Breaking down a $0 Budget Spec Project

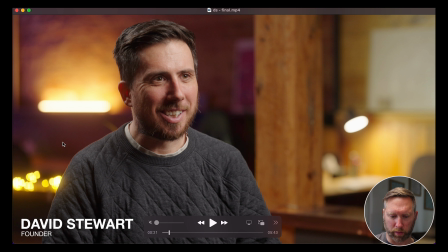[4:06]
and in the background over here on the left we have some fairy lights that are already in the space. We added a tube here in the back over by his ear. I think the looking at it now I think the that tube is way too hot.
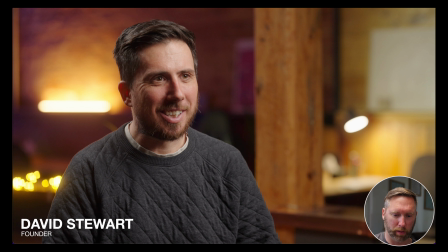[4:23]
I would have liked to have brought it down to like one percent if possible. It's just a bit too bright for my liking. But over here on the right there are some lamps in this space so I turn on this lamp to help brighten up this corner in the right.
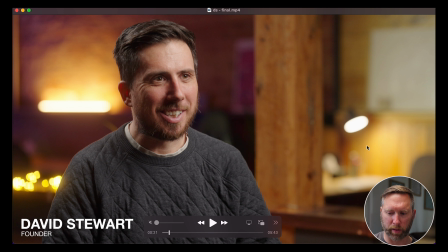[4:40]
It is also a bit a bit too bright for my liking but there's no way for me to control the intensity of that lamp. But it is an interesting shot and I like it and it has a nice soft light on his skin.
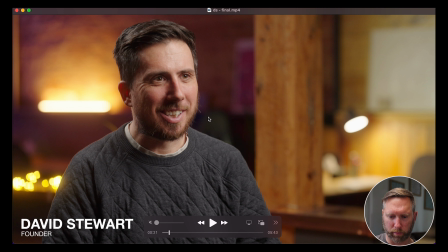[4:53]
The light probably could have been brought in a bit closer but so far it's a good-looking shot and
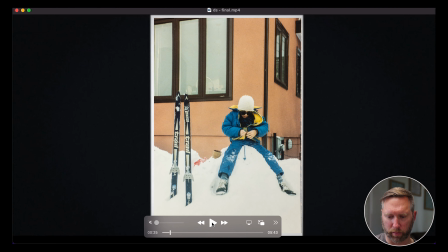[5:04]
we cut to this this is him as a kid so since we're talking about the past I asked him to
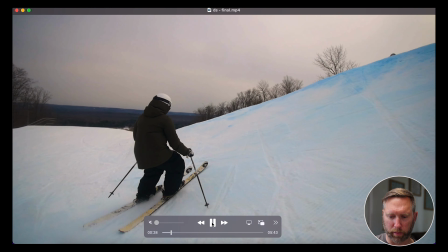[5:13]
dig up some photos of him as a kid when he used to go skiing here are some current clips of him skiing I think these were shot in
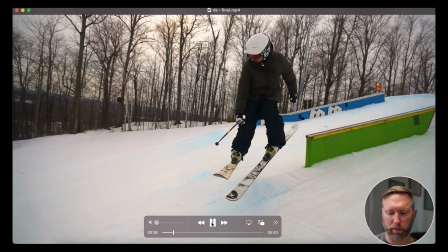[5:21]
the last couple of years again I didn't I didn't shoot this he happened to have a buddy well Brian Hunt who was there on the
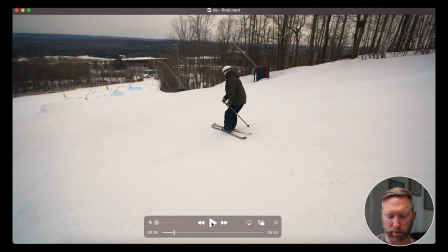[5:29]
shoot with us with the interview he's the one who provided this ski footage and so again
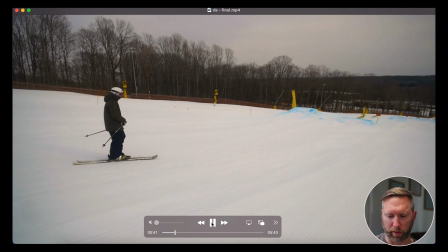[5:34]
I had to outsource some of the footage and that's okay so
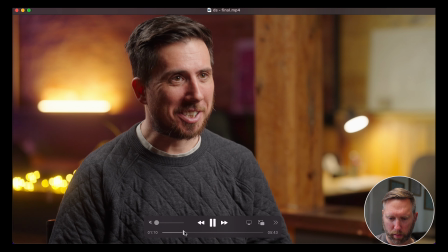[5:43]
I cut ahead and here's the let's go back here's the wide shot of the interview you now you can see the entire space
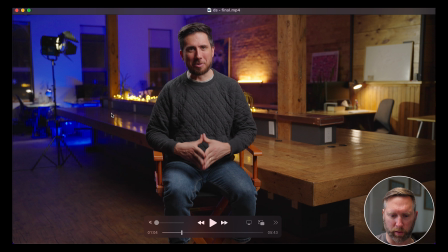[5:52]
Here in the back left we had another RGB tube that we had on the floor and we shined it up on the back of the wall and the light or the color of that, the color temperature of that tube was like blue and you see as it moves across the back room towards the warm light it actually turns a bit purple.
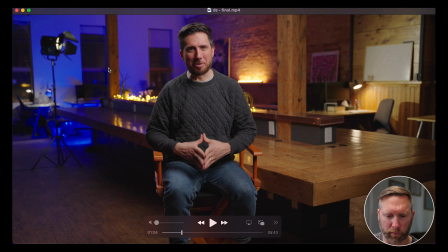[6:10]
And we had this little light over here in the top left as a practical, it was actually shining light over here somewhere just to bring up the shadows in the back of the room It's a good looking shot.
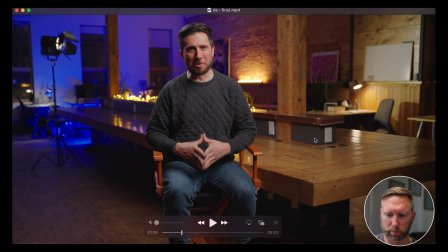[6:22]
You have light, dark, light, light, light, dark, dark, light. You had this peppering of light and dark, light and dark, which is kind of one of the principles of cinematography. Good looking shot. Lots of nice vibrant colors.
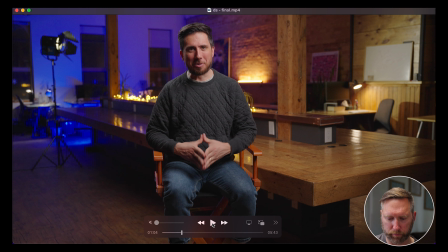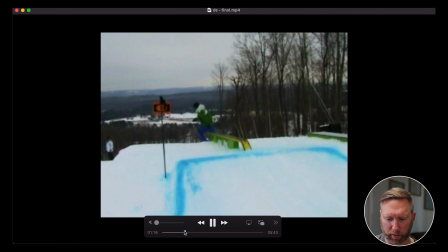[6:47]
We lucked out because this space is actually a WeWork type space where David actually works.
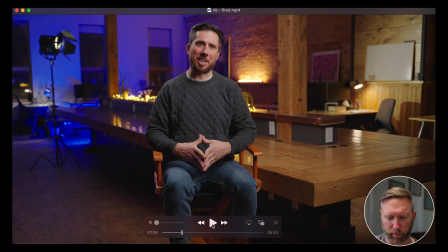[6:54]
And this was a Friday evening and there was nobody there. So it worked out great. Now we're getting ready to go into his past.
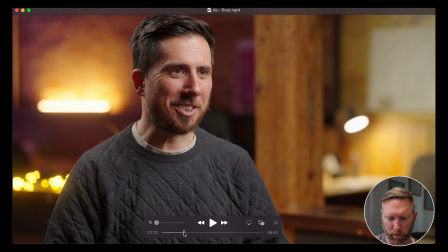[7:00]
And you'll see some more footage. This is all provided by David.
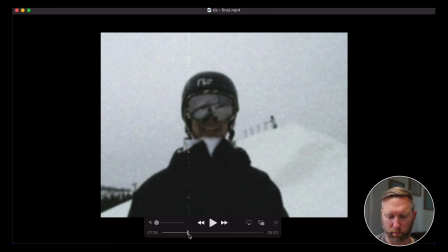[7:06]
Back he used to shoot part of his stories.
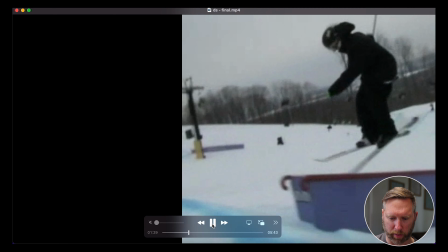[7:08]
He started picking up a camera after he got injured. and this is all footage that he provided again I didn't shoot all this